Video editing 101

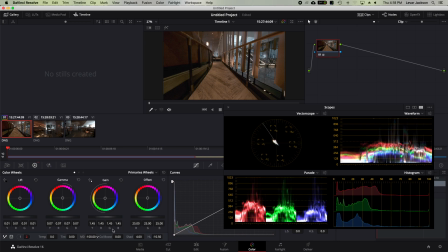So we'll take that up a bit, and you can see here on the ground, you see how it goes from fuzzy to not fuzzy and defined. So watch that here,
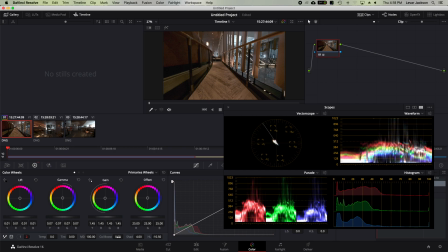and since I film with as little color boost on as possible, the things look kind of drab. So you can throw up the color boost just a little bit to give that richness of what it is.
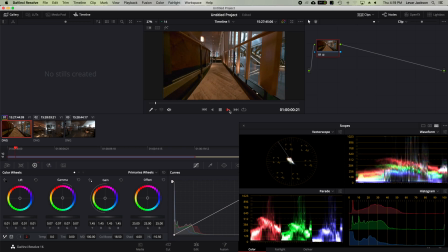And as you're doing this stuff, you can play through the clip and see how that works.
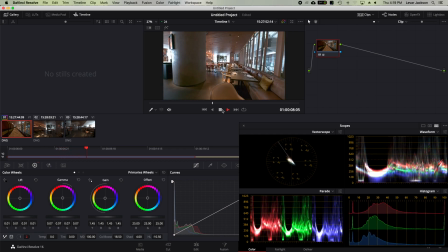And we can see how this looks now compared to how it looked before.
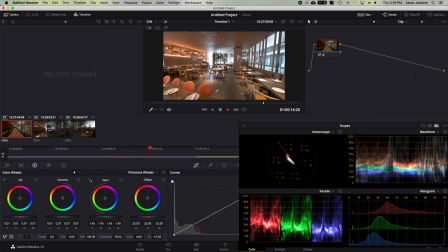Perfect. The colors are looking fantastic.
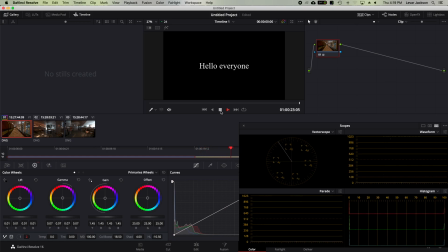Alrighty. So we'll keep going on to past this hello everyone.
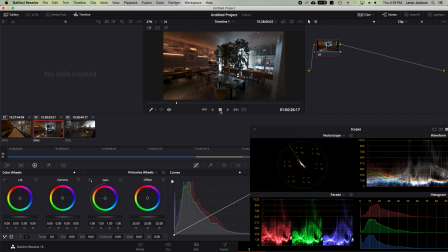And you see the huge difference between
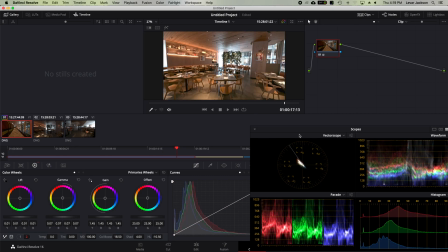this at the end and the brightness and the colors compared to the split part of the clip that's dark.
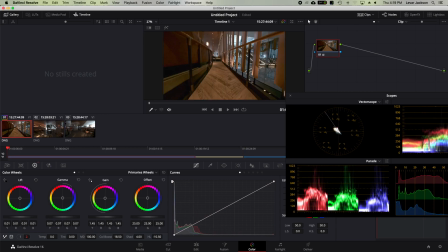And you can, of course, if these are two identical clips, there's a trick for this. So you don't have to keep doing this again. You're going to click on this, right click, click on grab stills.
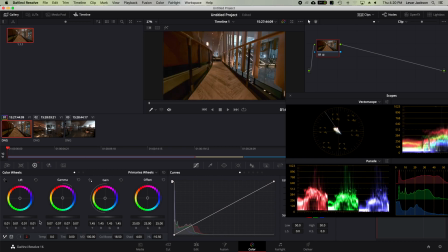So now it basically copied all the adjustments that I did.
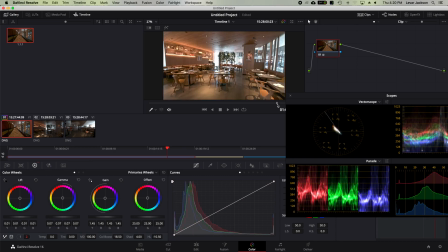So again, look at the end of this, how bright that is. Of course, there's a bit of brightness in the background, but we'll have to deal with this in the shot. The shot is the way it's filmed, and we can't do anything about that. So what we're going to do is
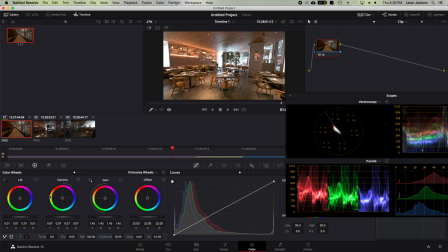we want to bring the second clip just like this, and because it copied all of the settings, we don't have to do that again.
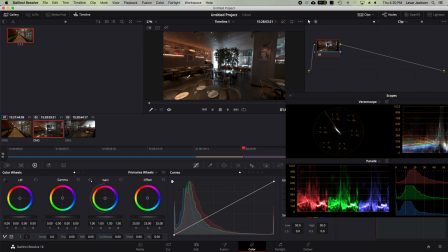So this is it. Now what you do is you'll click on the actual part of that timeline. Right click. We're not going to grab stills because there's nothing to do.
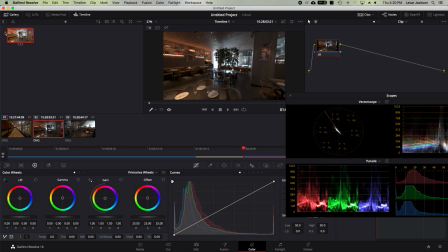What we're going to do here is actually right click on this image here, which is the copy of the settings. And we're going to right click and click on apply grade.
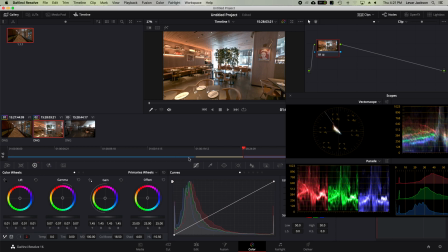Now it looks exactly how it did at the end of the other clip. See, there is no difference. Well, you can also close this out because we're not going to do that right now.
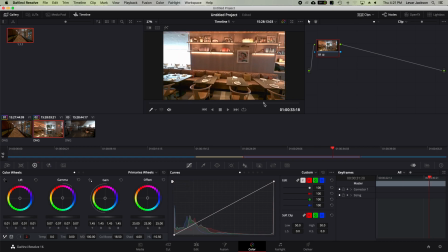Look how bright and powerful that is. We can't do much about this overblown part, but sometimes you have to deal with the way things are and the way things are shot.
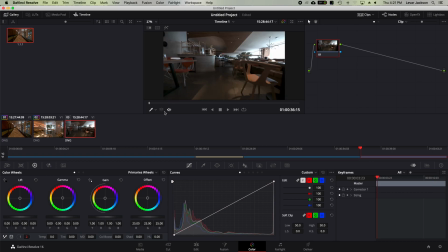Moving on to the final part of the clip. We could go through.
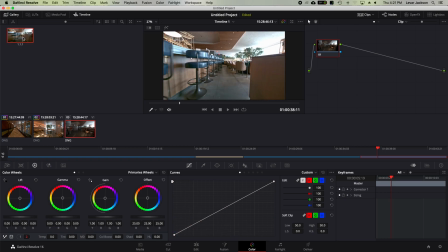Don't use this apply stills because the lighting here is completely different than the lighting in this clip, and the light source is completely different.
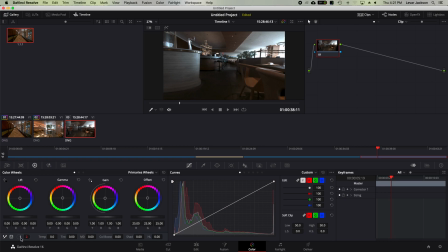Don't do that. It will end up with a horrible thing. So we're going to go back to click on one, right click, show scopes.
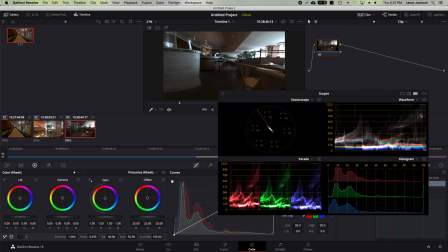We will move this back over. We're okay with losing some of this here, and we're just going to bring this up. So we're going to add gain a bit to bring in a little bit of brightness. We don't need to bring much brightness. to the top end of the highlights, we need the mids to go up because that's the part that we need to see.
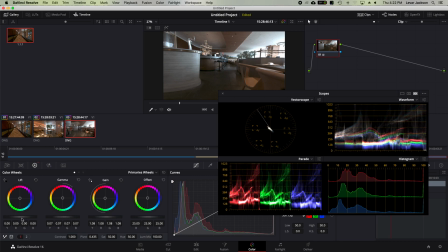We can barely see the floor. We can lift it just a little bit, and it adds, it takes away a little bit of the contrast. So what we're going to do is we're going to go back and add back in
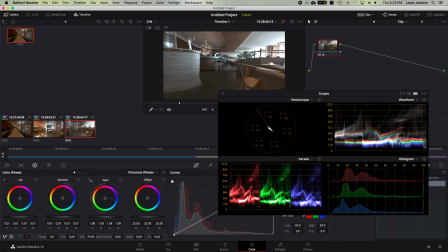contrast with the mids so that we can see. So we can just left click, and then we're going to like move the mouse to the right. This is too much. We will stay at like 20, I think.
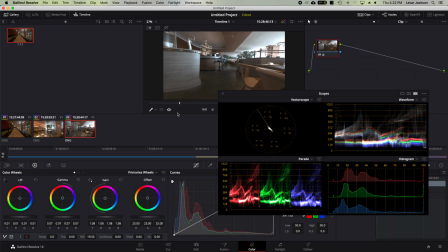And then we're going to add the color boost because, again, I film without the camera adding any color boost to anything it sees because this is filmed in RAW, so I can manipulate the colors better. And we're going to make it human again. This is a little bit too much because it's a little bit too much yellow. So we'll go down to about 30.
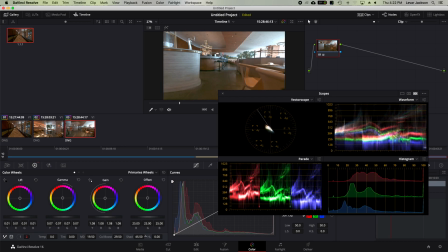We can bring up the shadows because we can't see the flooring all that well, but not too much because it adds noise. We're going to take down the highlights just a little bit to make it a little bit less harsh.
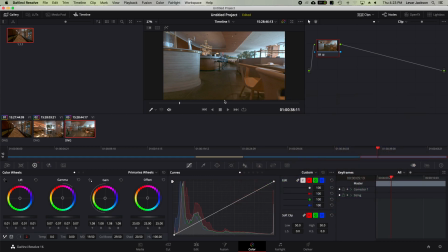And okay, so this is what we're going to do here. And we can press play. Okay, so this is super quick, but this is a huge change from what it was before.
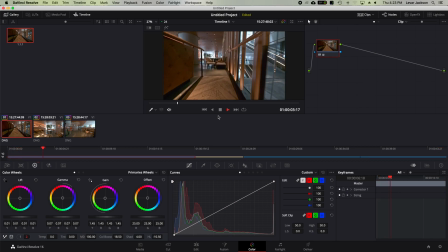So again, we're going to play through it. Look how rich the colors are. Look at, you can see the textures as well. The lighting, of course, this is, a tougher environment to film in because there's a lot of bright light and contrasted by indoor lighting.
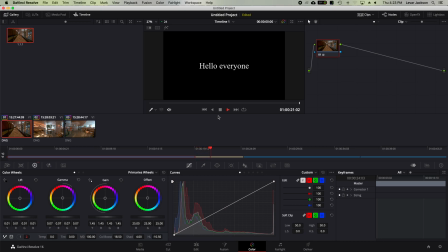But this is the filming video. This is a video editing video, so I'll go over that.
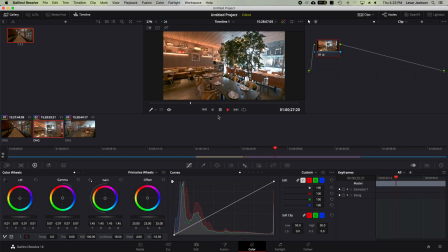I went over that already. Again, always play it at real time to see what you need done. So again, make sure everything looks right.
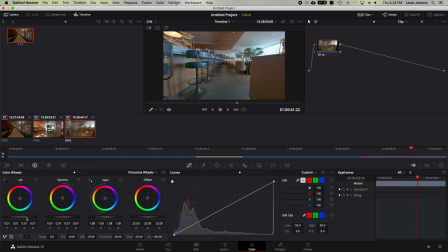The contrast here is bugging me. So I'm going to take back down the lift because it makes it look a little bit artificial. It takes away the contrast. So this is how your eye would naturally see. So there would be natural shadows.
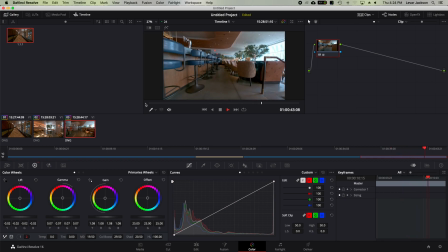There would be darker lines when there's something blocking, obscuring light. You don't want to get rid of that because it looks cartoonish and unreal.
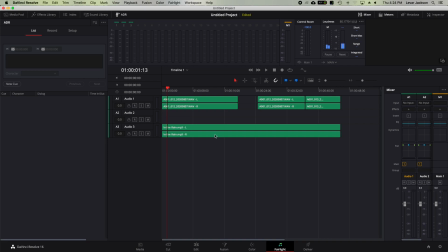All right, so we're done with that. Far light is what we'll use when it comes to audio. So if, for instance, this is a walkthrough, part of the walkthrough, I don't need to hear my footsteps. I can go in and just mute the whole entire line, and everything and all the clips are quiet,
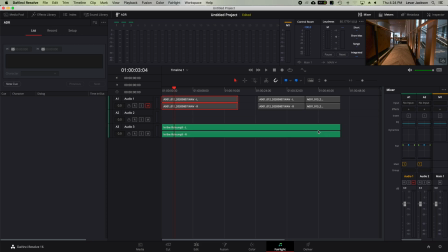and we only hear the music, which is kind of what we want at that point. We, of course, A1 is, of course, this. I skipped A2 for some reason. It labeled A3, but I can fix that.
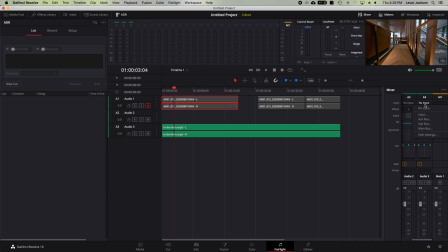I can just drag this up to A2. And, there are certain settings, and we'll do a different audio part of this video to keep things short because you can change things. You can add voiceover.
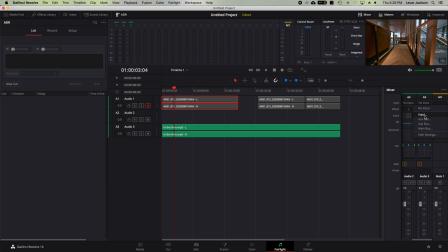When I'm going to do this video, true and, free and true, I am going to have to do this. So what we're going to do, and of course, if you have an internal mic that you're doing, so this is the screen, you could do the voiceover.
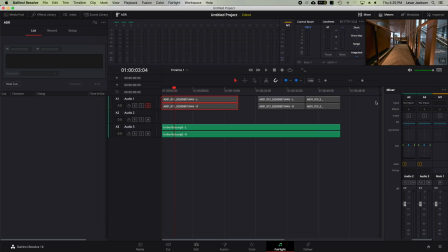I'm using a shotgun mic, which is, of course, better for, audio. We can, of course, tune here how the gain on things to make things much louder, make things quieter. There are programs that you can add that denoiser if there's noise in the background.
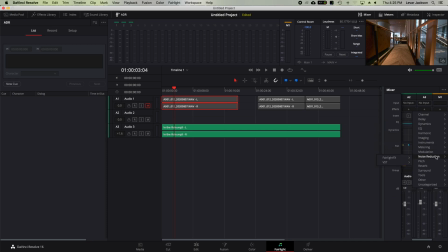We'll go over how to do that in a different video because that is, something. But we'll do video editing 101. We'll save that for, audio editing 101. And okay, so we're going to skip over that.
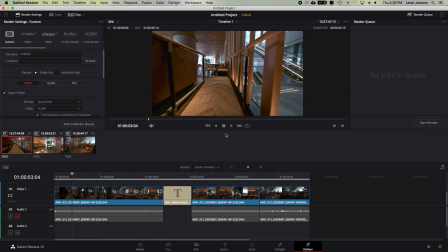And we are going to go to deliver. So this is the point in which your computer starts to convert this into a program, like a movie that you can play for everyone. So we'll do test video 101.
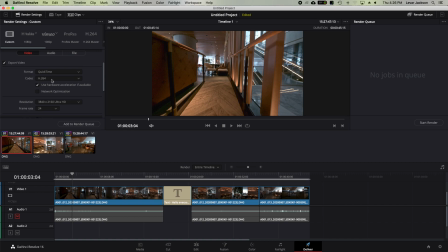All right, so I have these settings here. You can leave it as QuickTime. H2.64 is perfect. I know that I filmed at 4K, 24 frames per second, and it's okay to leave it there.
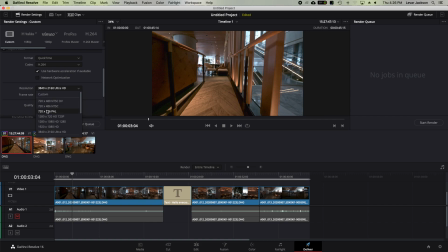The problem is if I filmed at 720p or, regular HD, which is, 1280 by 720.